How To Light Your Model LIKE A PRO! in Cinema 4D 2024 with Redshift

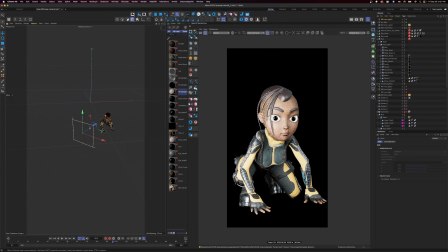8:18 So that's giving us a fill on that side, which we don't want it that bright. So let's move it on over. And let me show you guys a trick, right? So we can turn off our other lights, and this will allow us to see what we're actually doing with this light here.
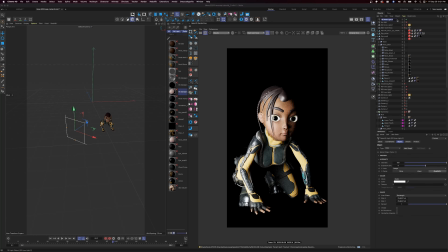8:36 So first we're going to name our light. Let's name this our fill light. And now that we can see what we're doing with our fill light, as we can see, it's wrapping around way too far to this side of her face.
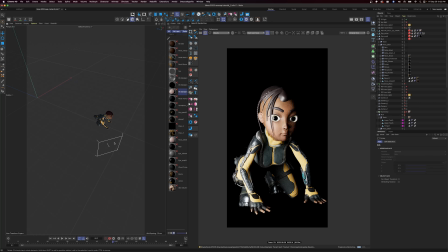8:51 So what we want to do with that is angle it. So we're going to grab our fill light again. We're going to rotate it. We're going to move it off to the side here.
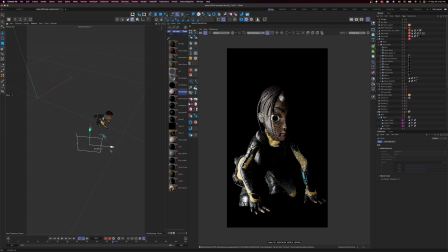9:05 There we go. And all we want to do is kind of fill in that side of her face with the light. And maybe we'll even back it off just a bit, just to make it a little softer.
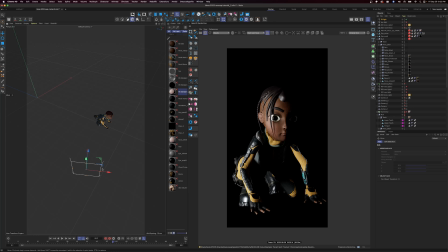9:21 All right, perfect. So now that we have that side of her face filled in, let's not make that line so harsh. Let's see if we can see what we can do here.
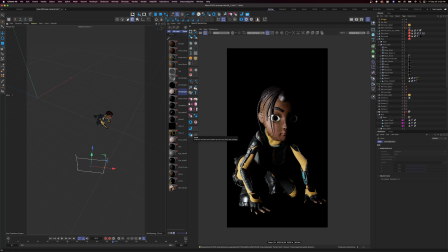9:41 All right, so now that we have our fill light in there, we can turn our other lights on and see what we're getting. So that's what we have so far. It's a little bright for my liking, so we're gonna dial that fill light back down. There we go.
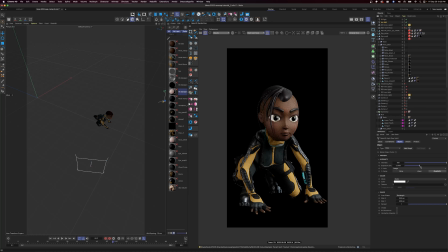10:00 Take that key light down just a bit. Now we can start working with our intensity, and that'll give us a little bit more fine tuning.
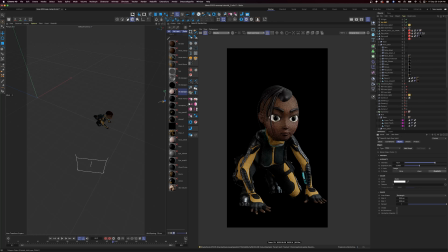10:13 A little more fine tuning. All right, so let's see what our key light is doing. All right, that's our key light. Let's turn this key light a little warmer.
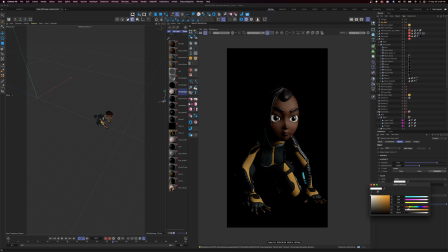10:32 Let's see what we can do with that. Make it orange. Just a little bit. We don't want it too orangey just yet. It's nice and warm there. Keep our mood going. So let's add our fill to that. So let's dial that down just a bit.
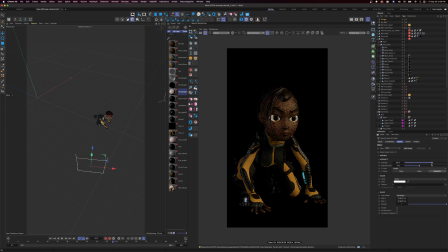All right. So now what I want to do is I want to add what we call a rim light. So we're going to actually accent her back edge here so that she pops off the background.
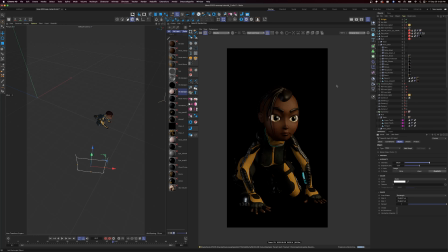11:10 We've been using a lot of area lights to do most of our lighting so far, so let's switch it up a bit. We're going to actually use a spotlight. So come on, let's go in here, grab a spotlight real quick, put that in the scene, grab our spotlight. We're going to rename our spotlight, call that rim light.
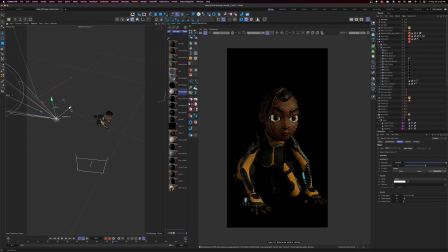11:33 All right, we're going to move our rim light and then rotate our rim light so that it just gives us a nice highlight on the back here.
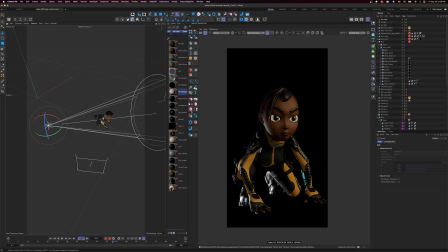11:49 Maybe her mech's behind her, shining light down towards her. So let's move it up just a bit. Move it up. There you go. You just want that right side just to have a little bit of light on there.
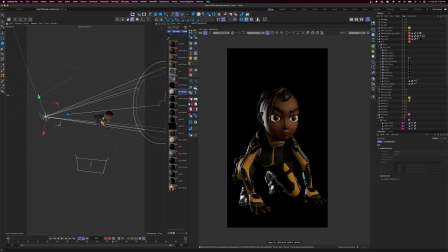12:06 You see how it's touching down on her gloves here? Gives it a nice edge. So that'll allow us to show off some of the textures that we worked on. So now that we have that light there, maybe we want to make that light blue.